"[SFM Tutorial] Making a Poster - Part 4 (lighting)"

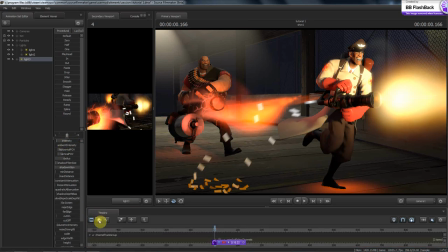16:36 And the problem is, when you're dealing with light, white light will actually shine through all of this. So, to fix that,
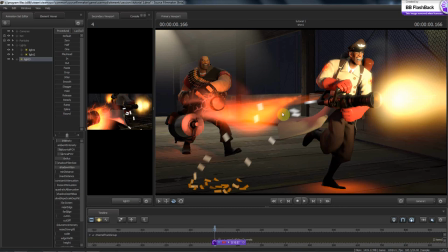16:53 we have to make sure that the white light that's coming from this one up here doesn't come back,
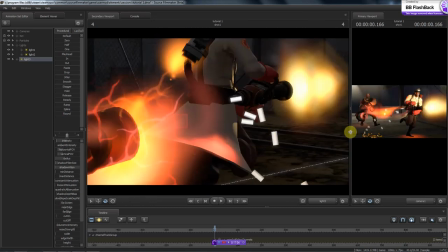16:59 because even if I have a red light shining down here on the ground, if I were to shine a white light on it, you would only be able to see the white light.
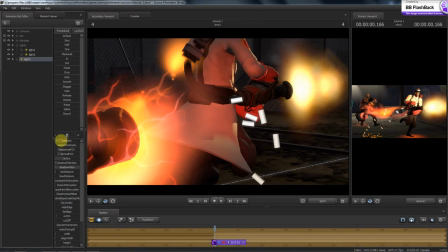17:09 I'm not going to get into color scales and stuff like that, just because I don't know enough about it.
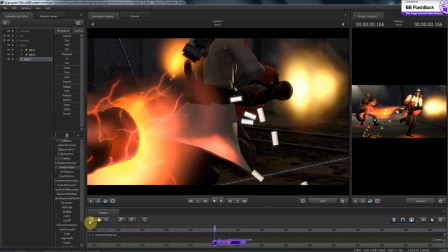17:16 I just know that white light will just about always show through.
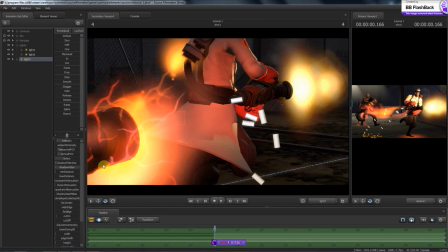17:21 So we're going to leave it like that. And go in here to the work camera.
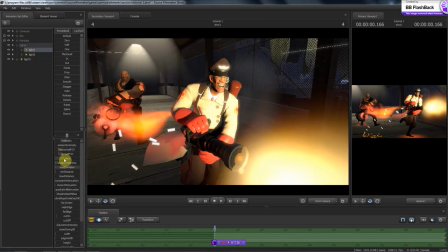17:25 I'm going to grab this light here, and I want to adjust the far Z attenuation.
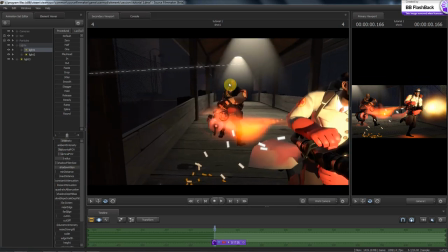17:32 And the reason why I want to do that is because I don't want all this shadow on the heavy, because it looks bad. So we're just going to grab it, start bringing it back, because we're going to light the heavy from a different angle.
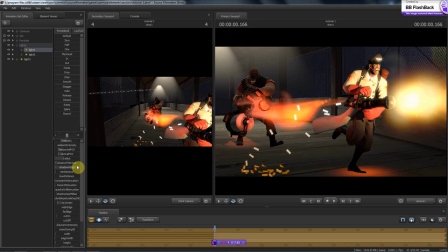17:46 You can do that with the maximum and minimum distance. We're just going to leave it like that for right now. Okay.
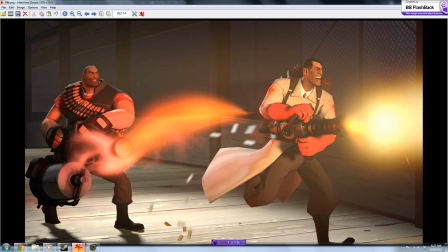17:51 So let me go back and glance at this so I can figure out what I did for lighting. Alright.
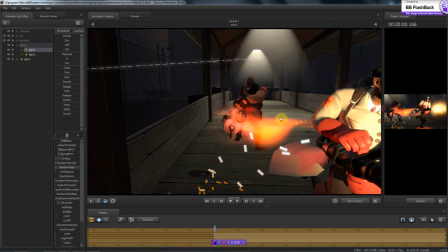17:59 I remember when I made this the first time is that I had two lights behind these guys.
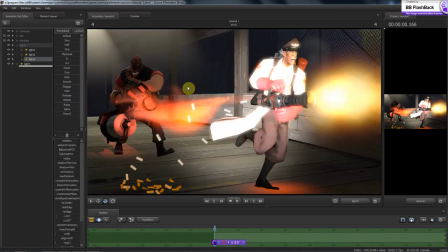18:04 So we're going to make a new light. Drag that one over here. Put that into lights.
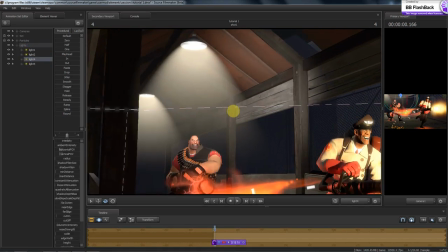18:10 So that way it's there. And come up here.
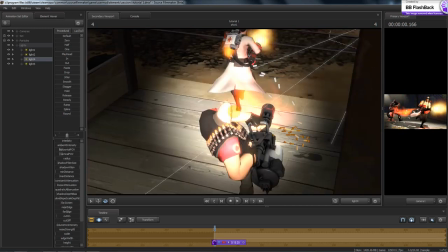18:16 Oop, too far. Too far. Let's see.
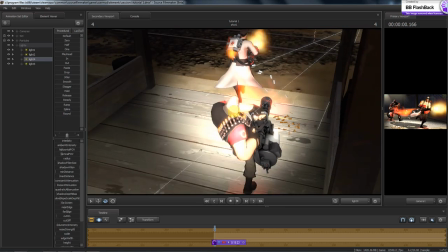18:21 I want this to be a pretty wide light.
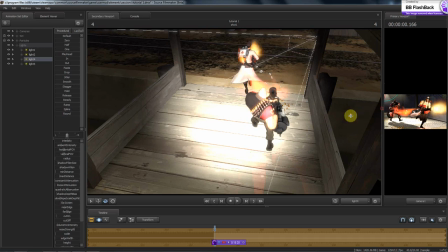18:26 I'm going to use this light for a rim light because it'll be easier.
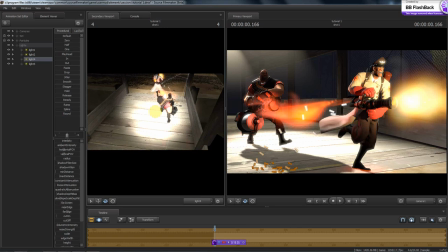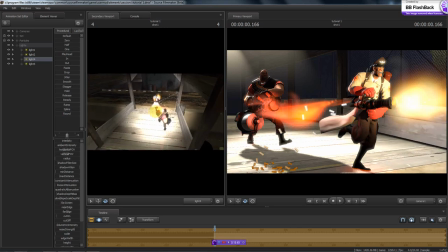18:37 And kind of the area of influence here.
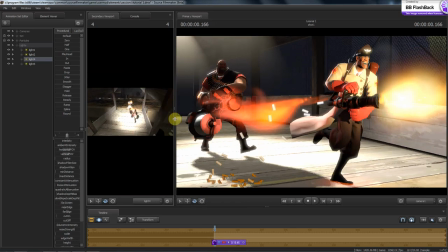18:42 I'm just going to let this be a rim light for both of them, because you can tell by these cones right here that there is a light there.
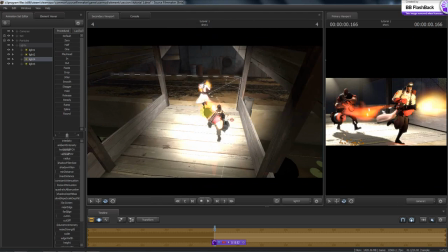18:49 Try and get it to where it looks like it could possibly be coming from that. I'm going to turn it just a little bit. Do the same thing, shadow attenuation, that makes the shadow dark.
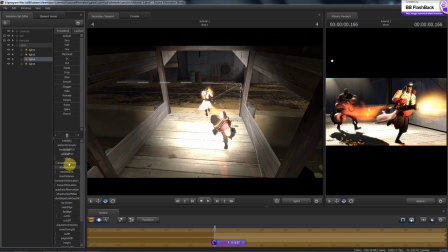19:06 Bring the shadow filter size. And for these lights, I don't mind bringing the radius up a whole lot, because that will actually diffuse some of these shadows down here.
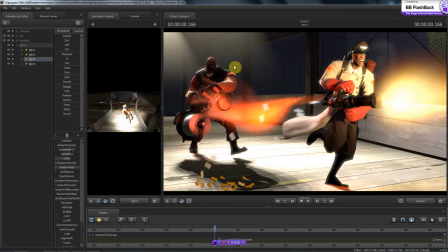19:16 So we've got light coming from that that's on his arms. We've got a rim light all the way around him, so everything's standing out. We're going to put another light somewhere over in here that's going to be shining more on him, so that way he's lit.
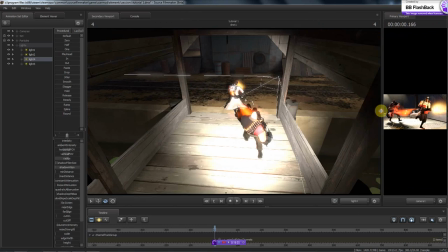19:33 I may have to put one more in front of it. There's whole theories, tutorials out there about 180 degree lighting. If you haven't looked at them, you should. They're really good tutorials, so look into them, especially if you want to learn lighting.
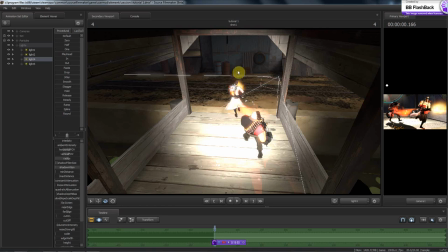19:53 I'm kind of following by that. If you figure that this one right here is if there was a line from here down, you know, I'm still within the 180 degree circle. I am going to break that, and I say I'm going to break that.
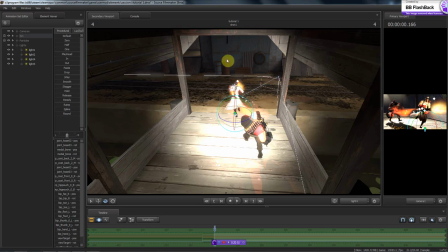20:11 I probably won't, but I'm going to come up here, and I'm going to put another light that's shining down on him. That way he's got some light on him. Or I may come back this way. I haven't decided yet. It looks like I can probably get away with
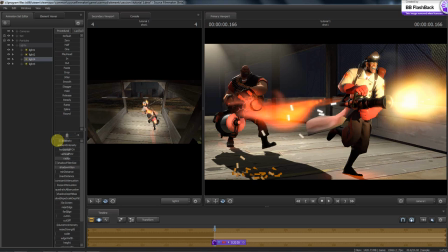20:27 just bringing the intensity down just so there's a little bit of a rim light on him. And that looks pretty good. So let's go over here.
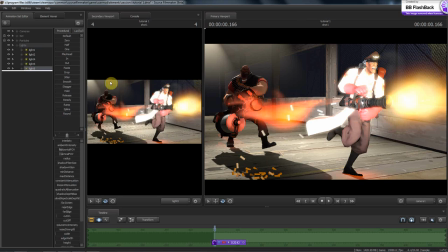20:40 And I'm not looking for perfect. I'm just kind of showing you guys some stuff.